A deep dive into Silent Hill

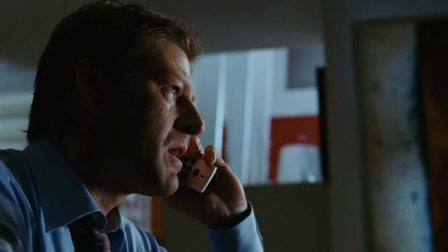4:09 It's funny to see Sean Bean playing the role of a concerned but powerless husband. Let's hope he doesn't get his head lopped off like in Game of Thrones.
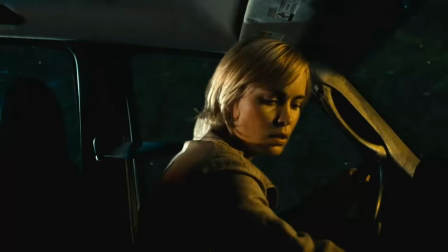4:18 Keep your seatbelt fastened, honey.
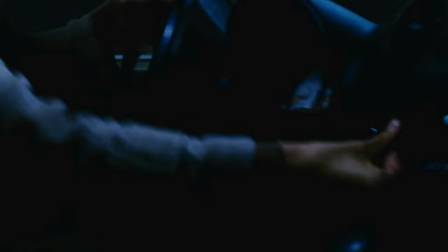4:23 Rose decides to run from the cops because she's been playing too much GTA. This scene isn't so much thrilling as it is annoying.
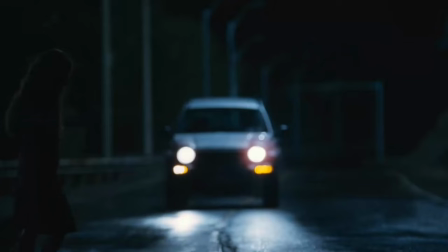4:31 The radio noises and the little girl screaming almost made my ears bleed.
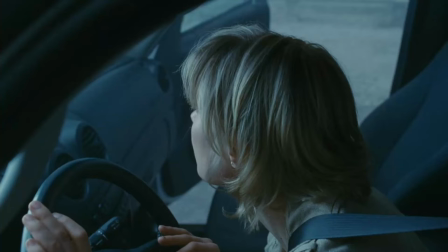4:38 Rose veers off the road and thwacks her head on the steering wheel. Gentle reminder to everyone out there to get your airbags checked.
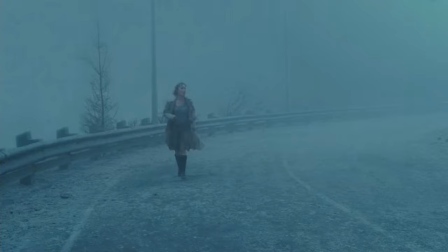4:49 Sharon!
And the kid is gone, which you probably saw coming.
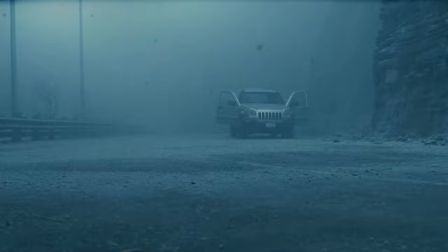4:55 I'm not hating the movie so far. It's got an interesting amount of mystery to it, but I get the feeling that we're heading downhill from here.
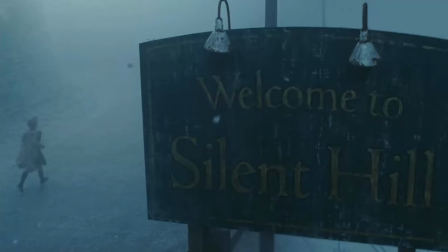5:04 It's a pretty snow scene. Nope, that's ash falling from the sky. Look, everyone, it's the title shot.
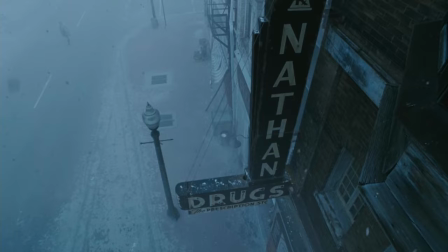5:12 Hey, look, it's a prominently featured drugstore sign. I hope that's significant later because the only thing I'm going to remember from this scene is Nathan Drugs.
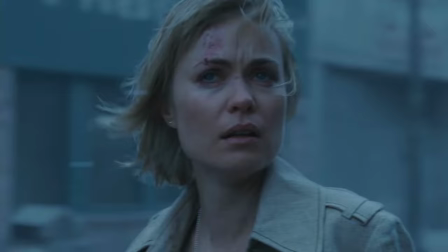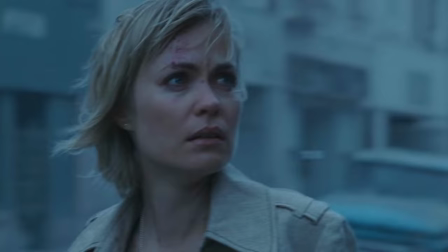5:25 Sharon!
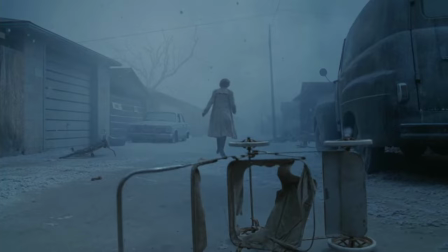5:28 All this spinny cam is making me dizzy. Fun fact, most of this movie was shot in Canada.
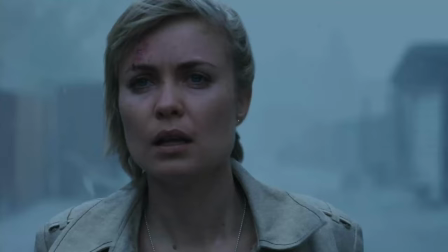5:35 Is this what Canada looks like?
Sharon! Honey?
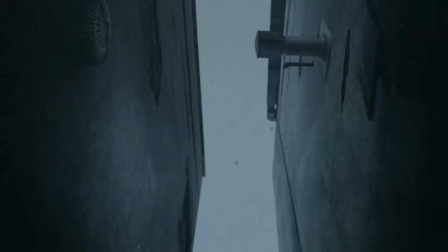5:45 I don't know if it's the random stairway that descends into darkness or the ominous siren that just started going off, but I have a feeling something bad is about to happen.
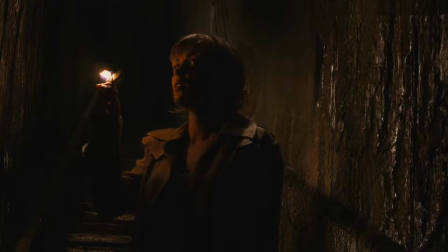5:57 Good thing she always has a lighter on her so she could see in the dark. But Rose, you really ought to stop smoking. It's a bad habit. Despite her unrealistically bright lighter flame, she still manages to run into this barrel.
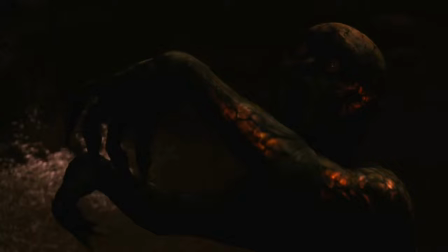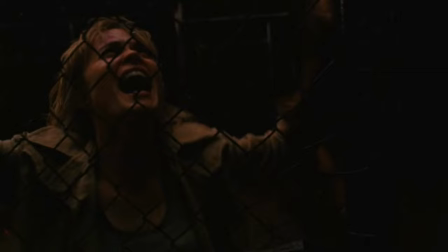6:18 Oh look, she's making friends already. What's with these people in horror movies and shaking fences when you should be climbing them?
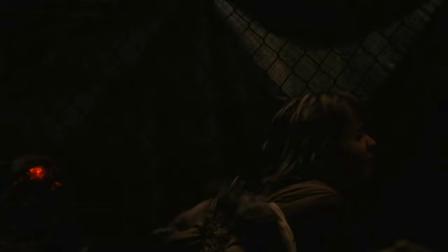6:26 These babies are kind of fun, but the noise that they're making is really annoying.
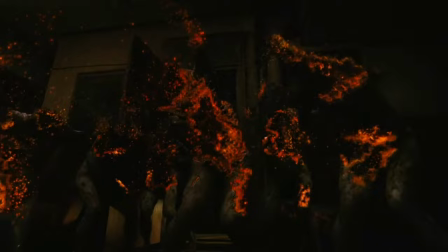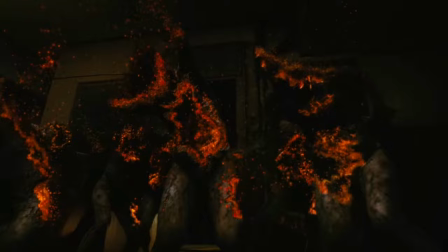6:36 Someone get these babies some lotion. You get it? Because they're ashy?
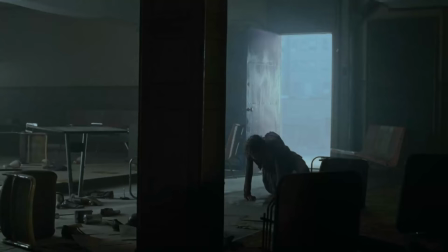6:42 Alright, next scene. Get up!
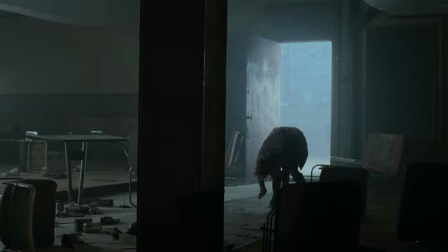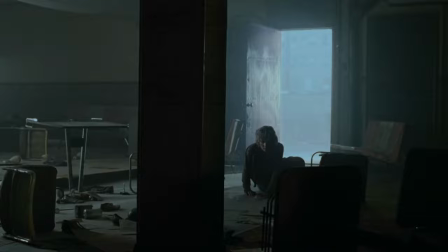6:50 The babies are gone now, and Rose is in a bowling alley. But let's pause here to point out the set extension.
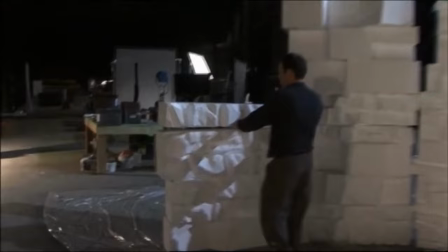6:56 One thing I like about this movie is that they use some classic film techniques like practical effects and set extensions.
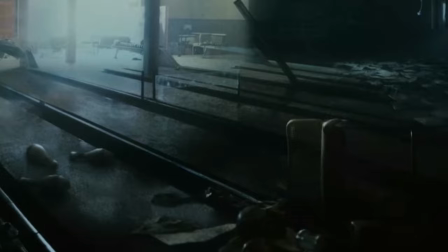7:01 This shot of the bowling alley is kind of an obvious example of where they used a painting to make up the setting for the shot, and then they filmed the shot of Rose in the studio and kind of shoved them together.
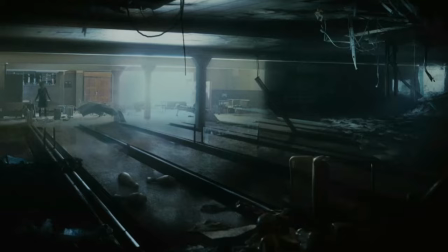7:10 Does it look good? Does it look bad? I don't really mind it.
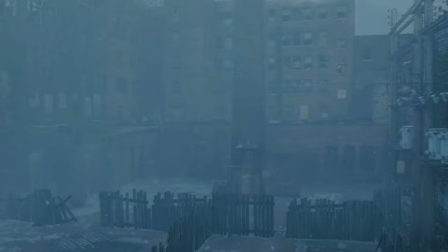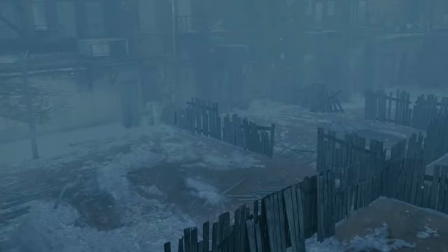7:20 Okay, but this part has me freaking out. They use this shot that looks like it's literally from a 1999 video game.
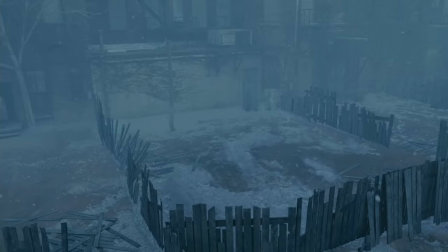7:26 Am I the only one who sees how crappy these fences look? They're just two-dimensional, pixelated fences.
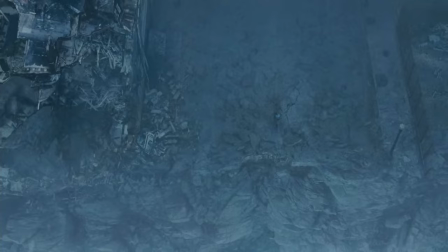7:34 In the game, they use big chasms like this to stop the player from straying off of the map.
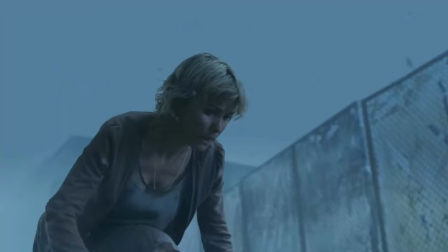7:39 Similarly, they use it here as an excuse for why none of the characters can leave the town.
Only the Dark One opens and closes the door to Silent Hill.
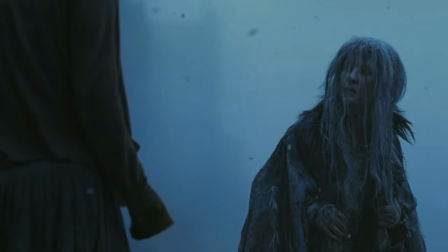7:47 I'm looking for my daughter. I'm afraid that she's been hurt. We've all lost our children.
We meet a new character in this scene, Dahlia, or Dahlia, however you want to say it.
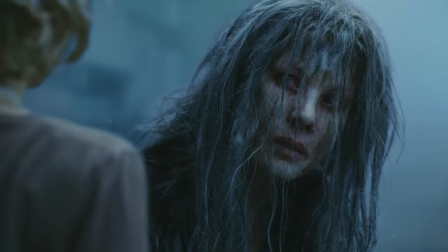7:55 And it's funny how this woman is clearly very pretty, despite the fact that they go through all this trouble to do this makeup to make her look like an old witch.
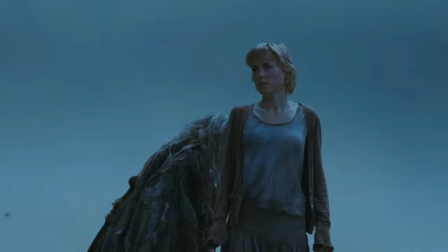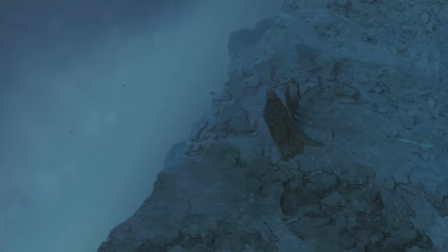8:08 They hurt my child.
This scene is decent.
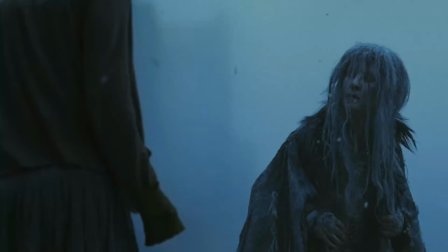8:11 I like the editing, the choreography of the conversation is cool, but I feel like most viewers will come away from it thinking, okay, what did that even tell us?
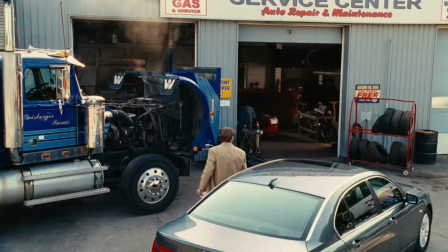8:18 It's fine.